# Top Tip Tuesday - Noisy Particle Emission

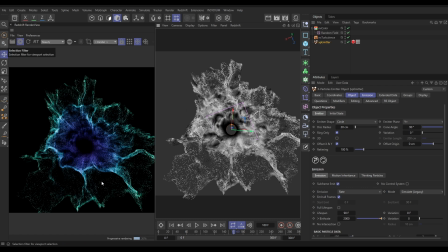4:07 And that would mean that they would all be, have full opacity and would be able to see them. So the way we're going to do that is we're going to do one more layer. We're going to get this age layer, put it on top. And this time we're going to set the blend mode to add.
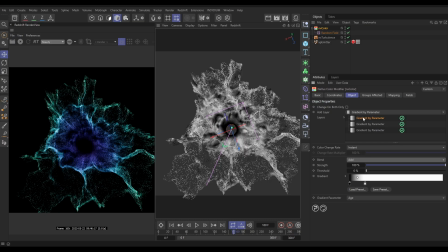4:26 So wherever this is white, it's going to add it to our particles. Where it's black, it's not going to add anything. So this should work. We may need to adjust the gradient, but let's just hit play.
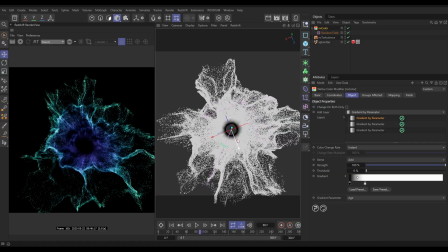4:38 Okay, so we can see it. There's a little bit of noise animation there, but we'd actually like to introduce a little bit more noise.
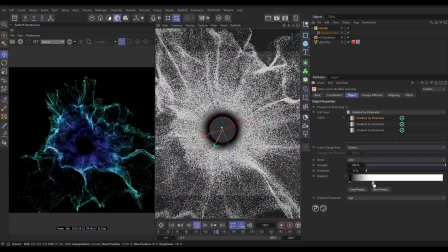4:46 So what we can do on our top layer, the add layer, let's move this out a bit, which is going to reveal a little bit more of that noise.
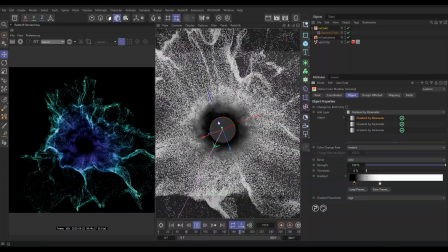4:53 We can move the black up a bit as well. Yeah, look, you can see we've started to bring in that noise.
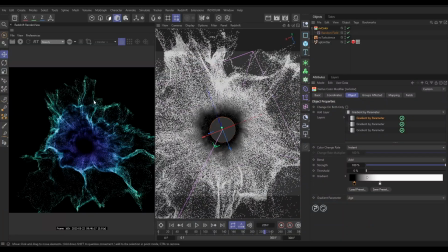4:59 That's looking really cool. And now we've got, with those three layers, that effect that we want.
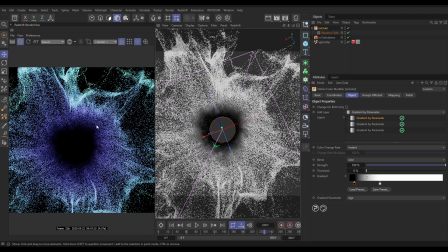5:04 We have got them black when they're born, and as they get older, they fade in, but that fade point is obviously changing because of our animated noise.
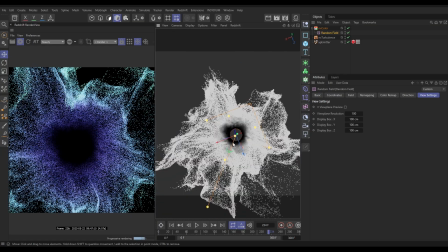5:16 Excellent. So that's the first problem sorted.
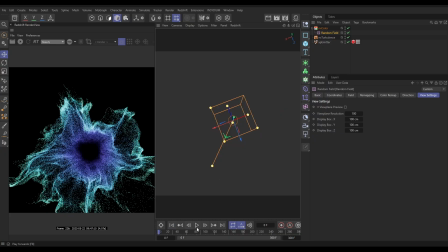5:21 The second problem is that we have, if we hit play here and start rendering,
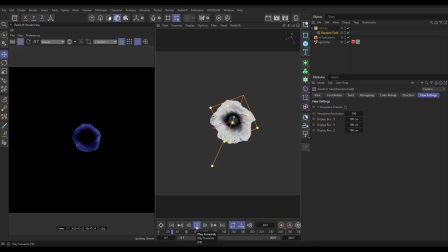5:28 we've got the full emission of particles, and as they're coming out, it almost looks like a flower petal forming, doesn't it? Which is not what we want. We need this to be more random. So we can fade in this emission by, let's go to our emitter, emission tab, and we can fade in this birth rate. So let's pull down this.
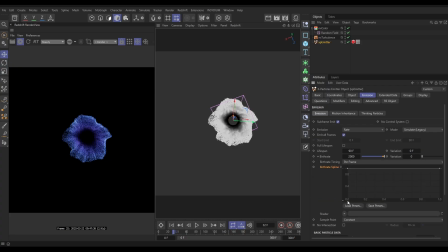5:48 Look, we've got a birth rate spline. And what this is saying is the timeline frames are along the bottom. So beginning of the timeline, end. And then this birth rate is on the Y. And by default, this is just at the top, which means that for the whole timeline, it's got a birth rate of 2000.
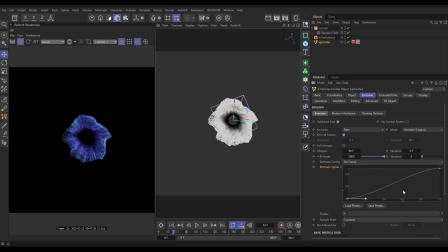6:07 We want them to start with no birth rate amount and ramp up to full pretty quickly. And if we hit play, let's just stop that rendering, you'll see that right at the beginning, look, there's fewer particles.
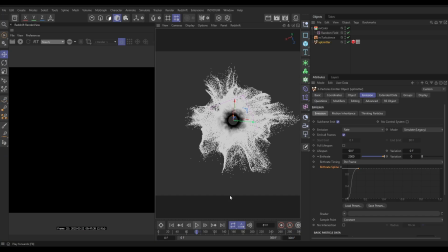6:21 And as the timeline goes on, we then get to that full birth rate amount. And it just means that we get much more of a fade in at that beginning point.
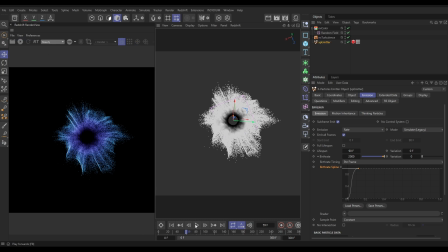6:32 Yeah, that's looking much better. And the final thing we can do, if we move this forward to the point where our particles start dying,
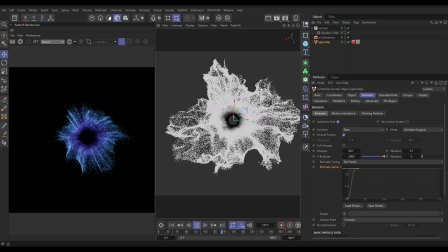6:41 they're all dying off at the same time and it's looking a bit weird as they disappear. So let's go to our lifespan and add maybe 25 frames of variation,
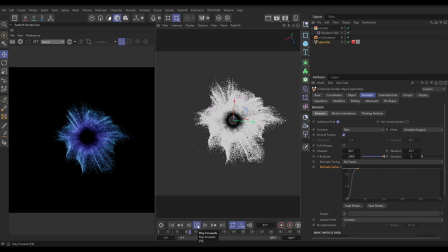6:51 and that is going to smooth out that transition. Very cool.
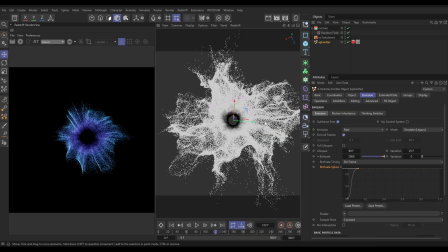6:58 All right, so what I'm going to do now we have got this look and it's looking good, we want to get a production level of particles in here. So I'm going to go to my emission. I'm going to change this birth rate to maybe 50,000 particles per frame.
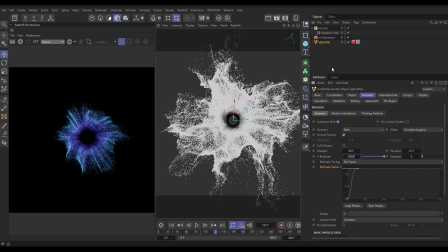7:13 We're going to cache this, render it out, and we'll have a look at those results.
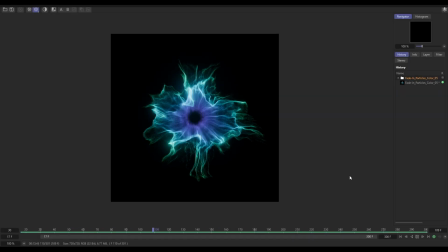7:18 Here we are in the picture viewer then, and here is our render, and this is looking really nice.
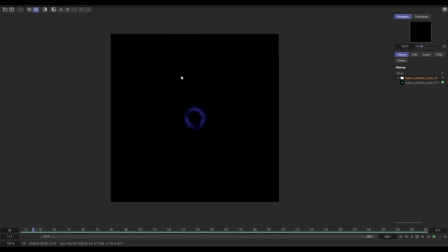7:23 I'm always amazed just how brilliant we can get the detail just using one Voronoi's in our NX Turbulence.
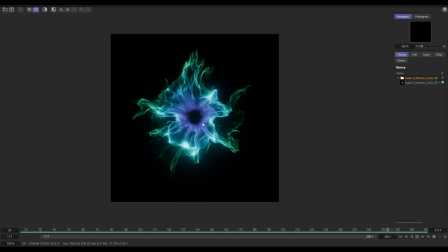7:31 That looks cool, but what we're really looking at here is our emission point here, and we've managed to get a really good random noisy fade in.
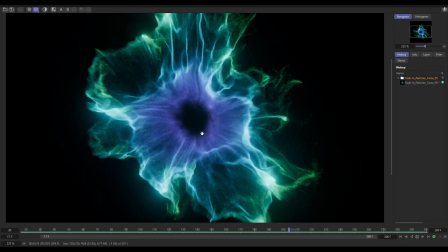7:39 If you just dolly in a little bit, we can really see that happening, and that is working brilliantly for us.
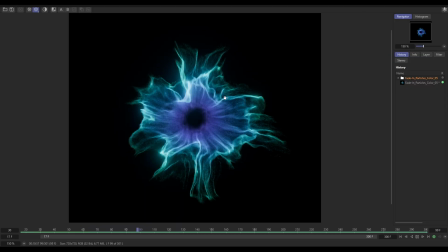7:45 It looks way more natural and obviously in keeping with the kind of the turbulent nature of the simulation.
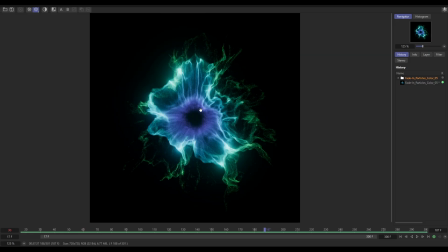7:51 Let's just pause it. I've just rendered out one frame without our animated noise driving that opacity, and if we click on that,
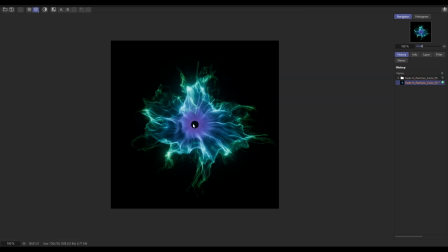8:00 obviously you can see this ridiculously uniform emission point, and that clearly doesn't sit in keeping with the rest of the sim.